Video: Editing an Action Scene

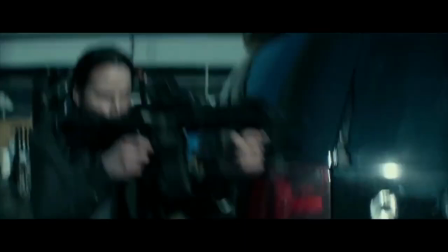[0:07]
Hi, welcome to Viewfinder, a video essay series where I analyse the ins and outs of filmmaking.
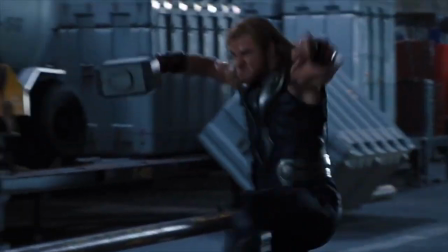[0:12]
In this episode, I want to discuss how to edit an action scene. Action films, especially nowadays, seem to get one common complaint, and it's how the action is cut.
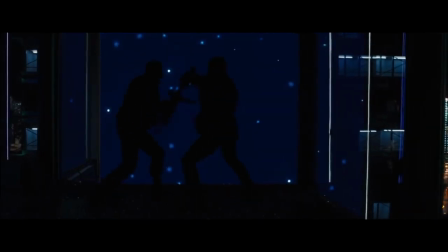[0:20]
Some people prefer smooth and elegant long takes,
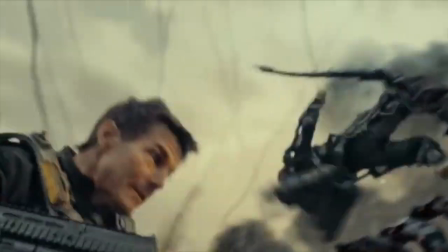[0:25]
and some prefer fast cutting, and really, both have their advantages and disadvantages.
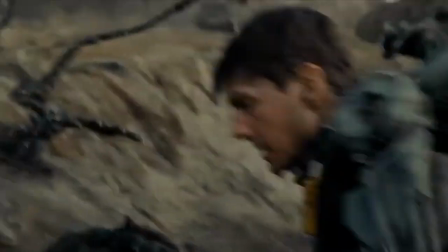[0:30]
Personally, I feel like fast cutting has got a bad reputation over the past decade, and for understandable reason.
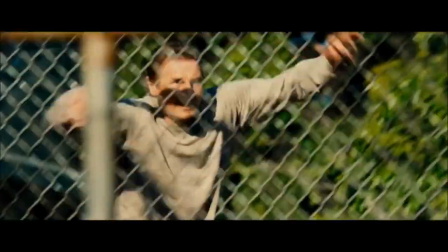[0:35]
Nowadays, the movie industry has for the majority strayed from the more extreme side of fast cutting. You know, like this kind of stuff?
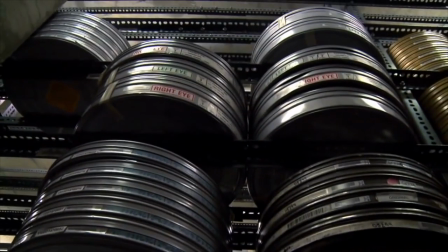[0:44]
Fast cutting can be used for all sorts of reasons, but when it's simply the preferred way to edit an action scene, I think there needs to be a few rules put into place.
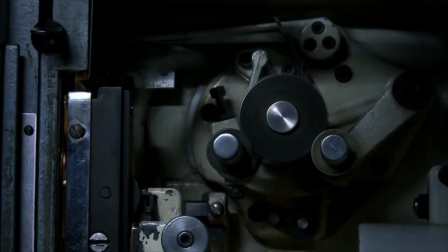[0:51]
Which brings me to Mad Max Fury Road.
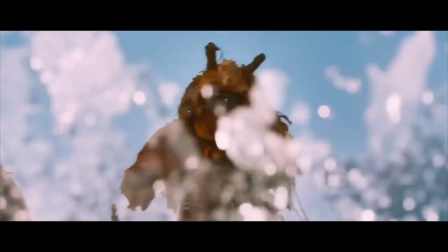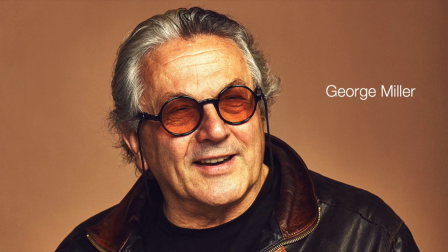[0:59]
When discussing his editing preference for Fury Road, director George Miller spoke about how if a guy did it, it would look like every other action movie.
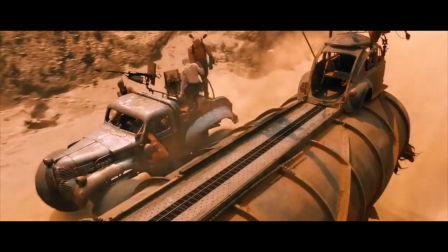[1:06]
The key there isn't necessarily the gender preference, though I will touch on that later. It's Miller's insistence on not wanting to make something that's been done before.
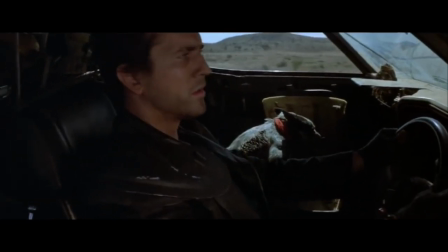[1:14]
Simply put, he wants his work to be different. One way he does this is by constantly evolving, while still keeping a consistent style.
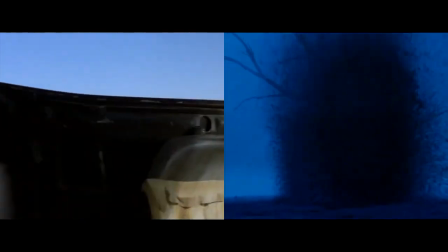[1:22]
For example, Mad Max 2 had 1,200 cuts, whereas Fury Road had 2,700, with the latter only being just over 20 minutes longer.
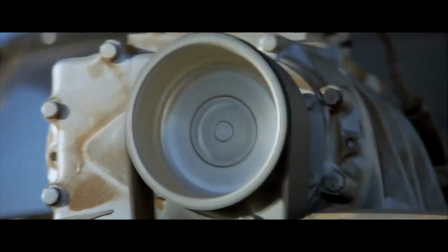[1:30]
But that's not to say the films don't share any similarities. For instance, those fast push-ins and pull-outs that have become a popular trait in Mad Max tradition?
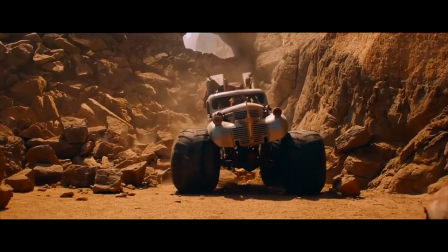[1:37]
Well, he tends to use these as bookmarks for things he wants the audience to be aware of, such as bringing a character into a scene, or taking one out.
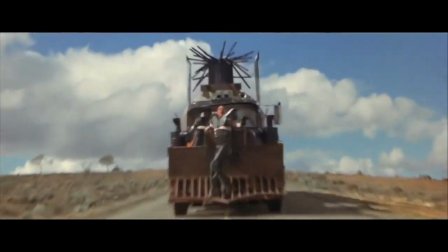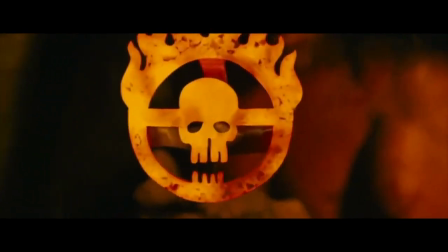[1:53]
Shots like these create focus, and also they give the audience a chance to breathe, so sequences like this don't become too much for the viewer.
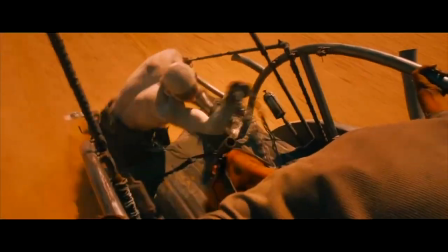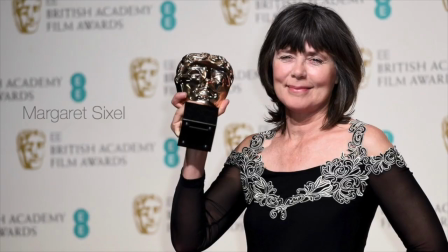[2:06]
And this is where editor Margaret Sixel comes into play. When directors talk about why they employ women to edit their films, it's interesting to find that most of them tend to reference the lack of ego that a woman takes into the editing room. Quentin Tarantino and Martin Scorsese are keen backers of this concept, referring to how female editors are less likely to cause conflicts than male editors.
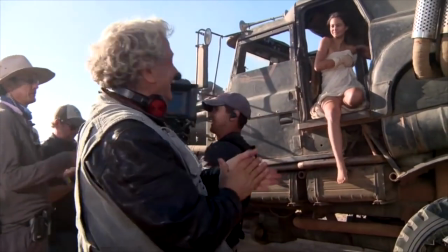[2:24]
But when referencing why women work well in the editing room, I think George Miller hits the nail on the head.
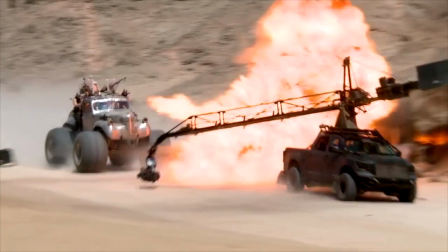[2:29]
Of all people, Sixel knows what Miller wants from Fury Road, therefore by bringing her in and letting her put her own twist on that style, you get moments like this.
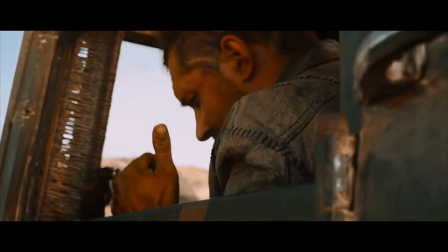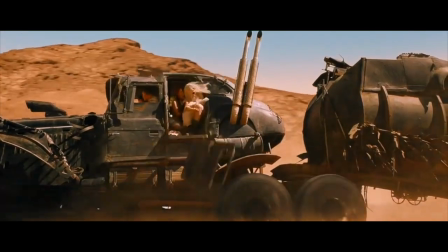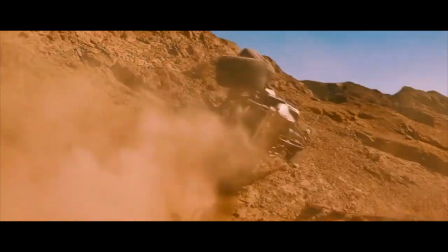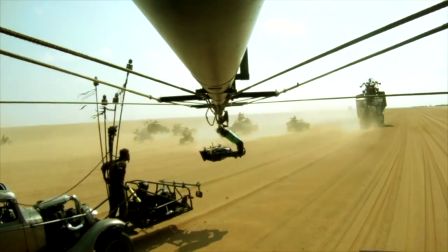[2:52]
Whoa. Except editing moments like that one, especially now, come very rarely.
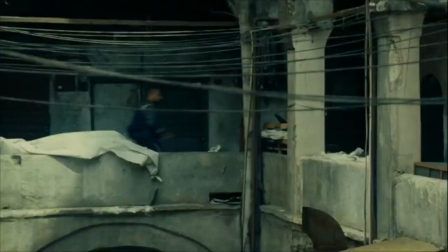[2:58]
One reason you get films edited like this is because a lot of the time, the actor isn't actually that great at what he or she is doing, therefore the editor cuts quickly to mask it.
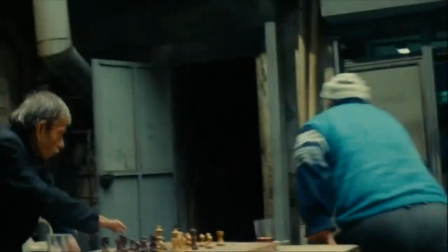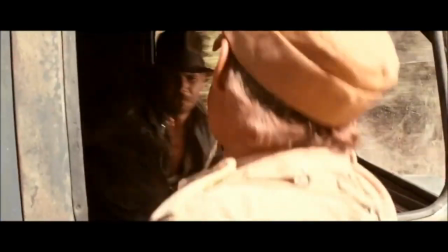[3:11]
But other times, it's a really conscious decision.
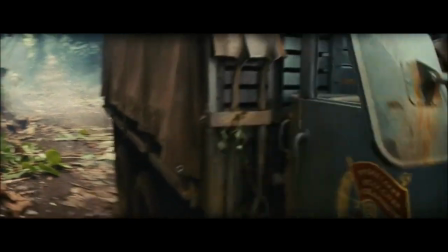[3:14]
Take a look at these two examples, both from the same film franchise with the same editor, except 27 years between them, and see if you notice something.
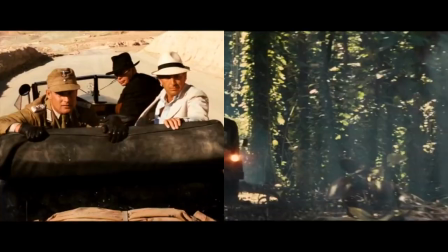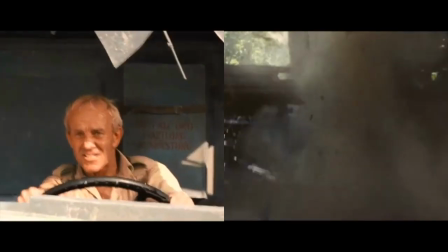[3:30]
Raiders of the Lost Ark cuts so much more frequently than Kingdom of the Crystal Skull. But why?
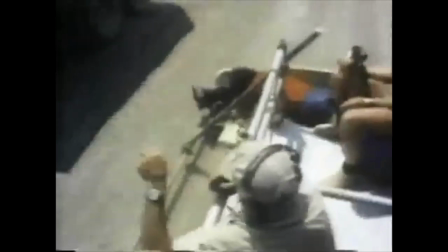[3:34]
If I had to guess, I'd say it's for one big reason. When Indiana Jones climbs beneath the truck in Raiders, it actually happened.
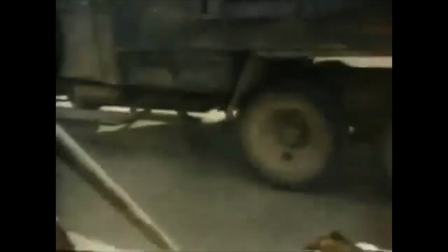[3:41]
There was no CGI or green screen, it was stuntman Terry Leonard actually climbing beneath a moving truck.
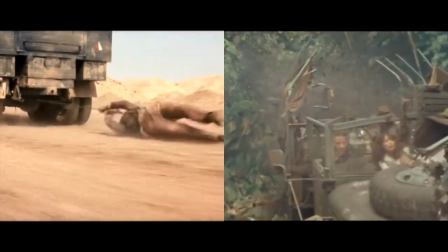[3:46]
I think most editing studios, when CGI is prominent in a scene at least, want the audience to really take in the CGI and the spectacle it creates,
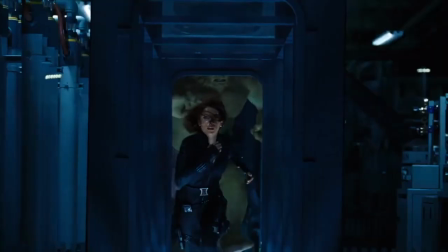[3:54]
which usually means showing exaggerated action through exaggerated camera angles or editing techniques,
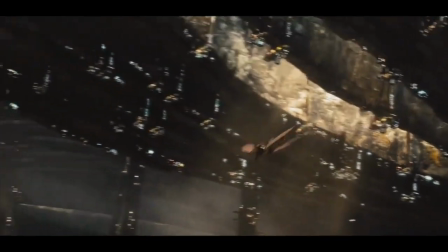[4:00]
like slow-mo or longer takes with quick and sharp movements to add effect.
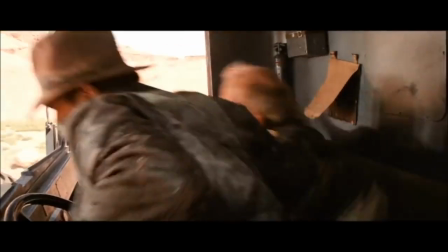[4:06]
Whereas when you film something for real, in this case Terry Leonard's stunt, there's no reason to not just cut on instinct.
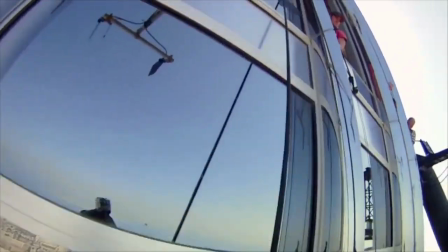[4:13]
This is a common misconception about fast cutting and long takes.